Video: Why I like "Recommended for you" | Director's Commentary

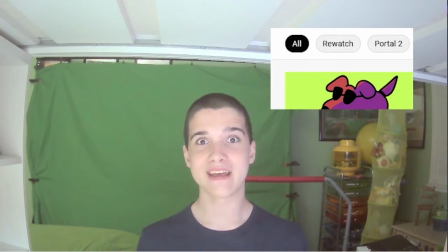[12:23]
And yes, if you're curious about the timing with that in the video, it's because, yeah, as you're seeing the video on screen, I'm also seeing the video, so that's why it was so perfectly in sync with that one clip of me pressing the like button on Borderline Forever showing up.
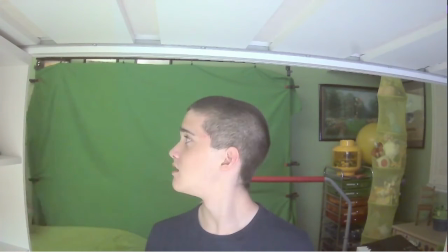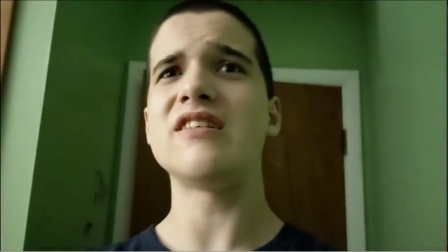[12:45]
Oh yeah, on this end sequence. It's kind of funny that I was thinking about differentiating my clone's voice
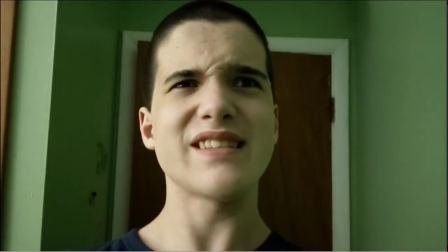[12:53]
to make it more obvious that my clone is a separate entity than me,
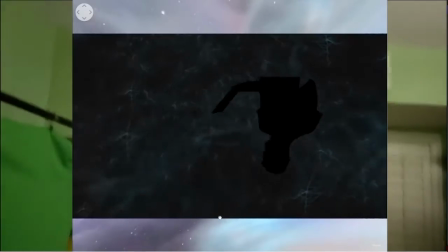[12:58]
but I think it's funnier that it's separate. But it'll be extra obvious that my clone isn't actually me in the near future.
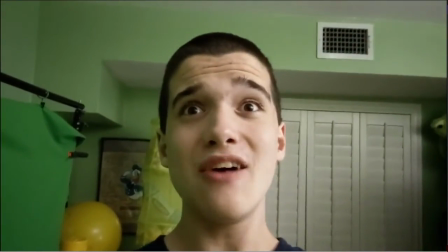[13:09]
But yeah, I was planning on maybe changing my shirt or something to differentiate the two, but I think it's funnier that they're the exact same.
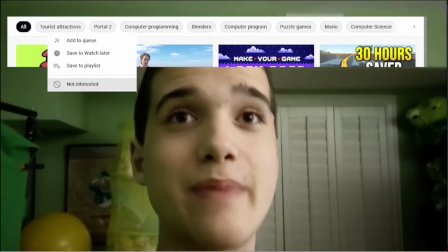[13:16]
And it makes more sense logically, and it gives it more similarity to my future self from previous episodes of PTB Originals,
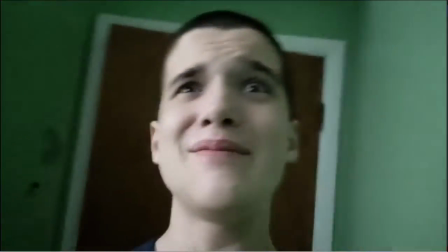[13:24]
because my future self also wore the same exact clothing that present me wore,
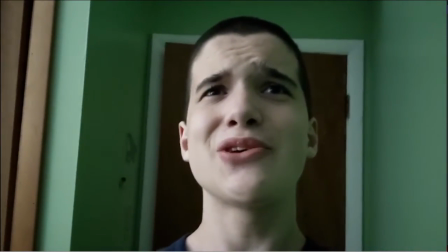[13:31]
so. And that kind of, like, adds a connection, like, makes it feel similar to how my clone acted.
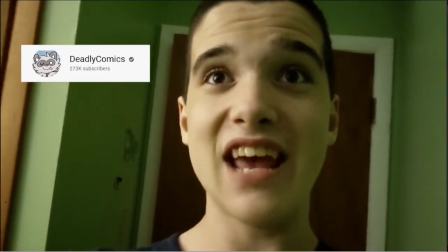[13:39]
Like, I mean how my future self acted, so. Like, it makes it feel like more of the same character.
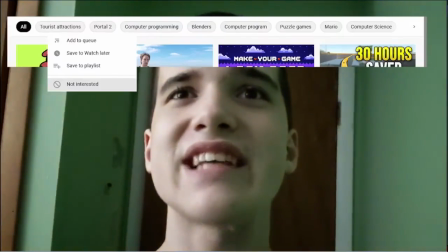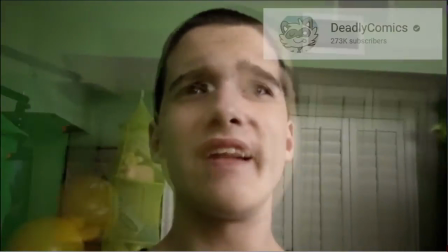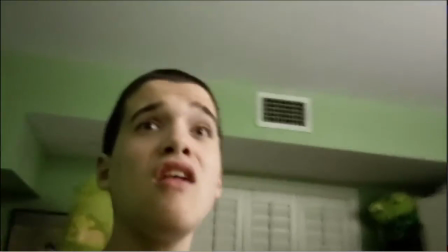[13:57]
Sorry, I'm trying to think of some, like, fun trivia about why I like Recommended For You, because most of the things, like,
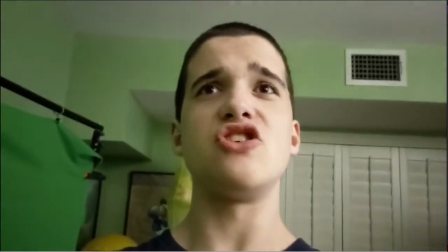[14:04]
well, they're pretty cool things to know, and you probably wouldn't know them before. Like, they aren't super cool trivia that you wouldn't know normally.
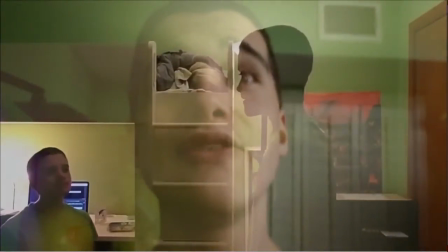[14:11]
I guess they are, actually. I don't know what I'm saying but I'm just kind of running dry of things to say like I have
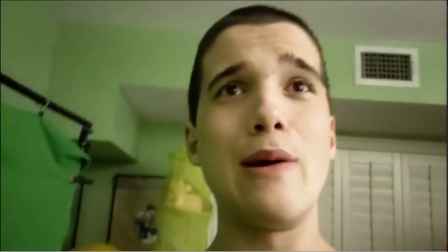[14:20]
one more thing to say and it's quite a long conversation but I don't really want to say that until like the credits begin because it's about it's about the credits but I don't want
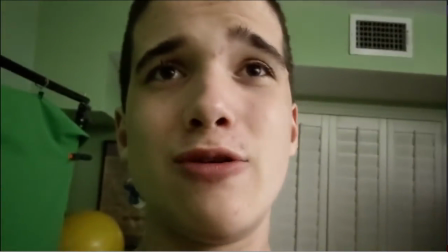[14:28]
to talk about it just right now because but if I keep talking about that
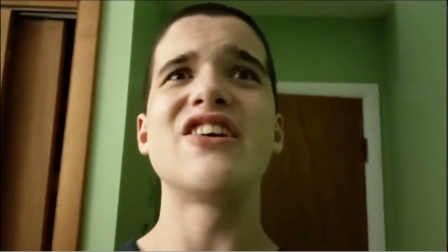[14:32]
and then eventually I'm going to get to the credits before I get to talk about anything else,
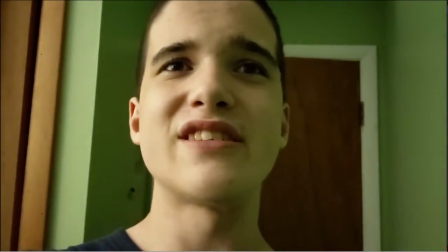[14:37]
so, um,
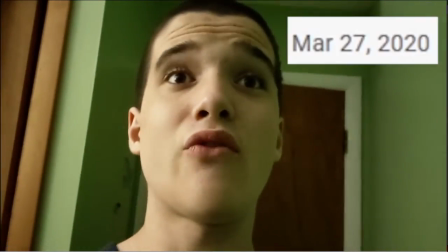[14:41]
I guess for another piece of, uh, trivia,
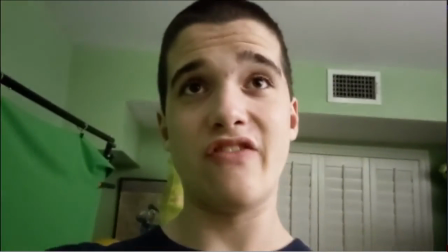[14:47]
originally, yeah, I was originally planning on having, like, crazy special VFX and stuff, like, I was originally gonna have an After Effects,
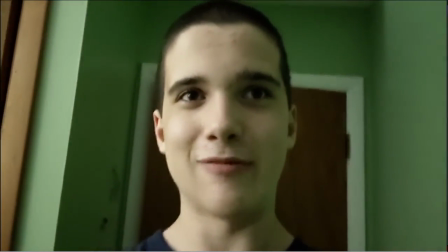[14:55]
uh, clip of me, uh, holding the text saying, Aaron from Aaron pressed the button and rotating it in front of me,
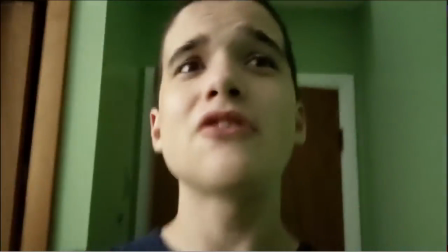[15:04]
um but it didn't really get it to look that good and i just didn't get it to look the way i wanted and i also wanted like a bunch
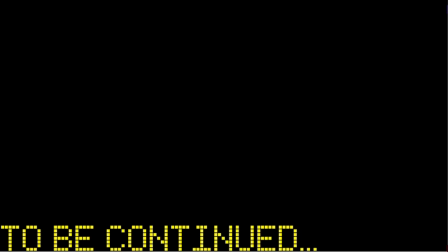[15:12]
of other cool like blender shots but i was way too overly ambitious with that so i was like no eventually i had to tell
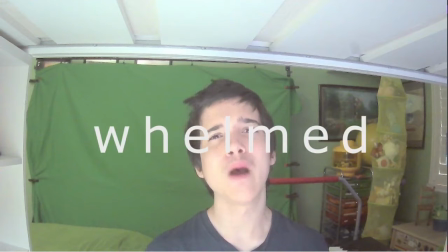[15:21]
myself that it's fine if it does it's not like a captain's disillusion level of editing it doesn't really matter that all that much it just needs
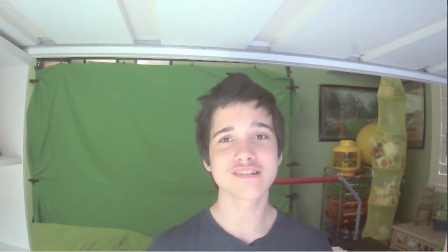[15:30]
to be a great video it doesn't it doesn't need those attributes to make it a great video it can still be a great video without those attributes
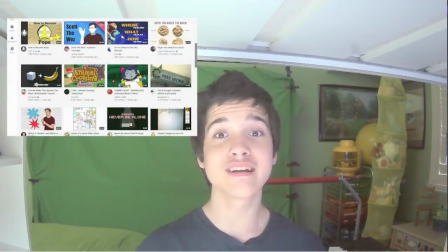[15:39]
without those attributes and about the credits music it's actually really funny because um how i
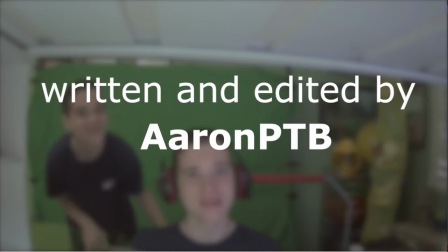[15:46]
found out about it's a really funny coincidence how i found out about the credits song was i for the deadly comics portion of the video.
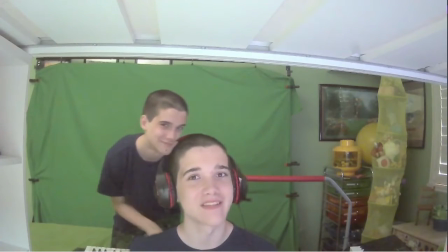[15:54]
I was looking for music for it, like for backing music, for background music that was also like from Deli Comics' video.
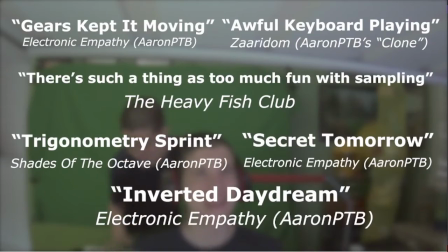[16:03]
And Deli Comics put out a video with like a bunch of their music so far into one video.
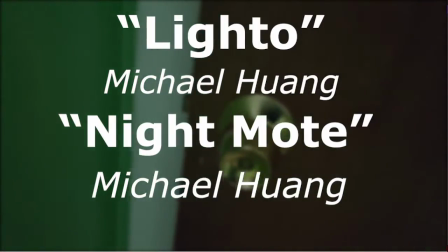[16:12]
And they also had like, yeah, one song, and it was, and it said like,
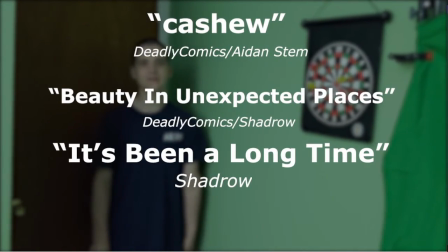[16:19]
Shadrow Waterkerfuffle, I don't know how to properly pronounce that.
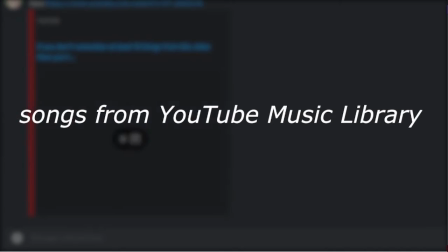[16:23]
I hadn't had to pronounce that ever since just now, ever, until just now, so I think it's Watercraft.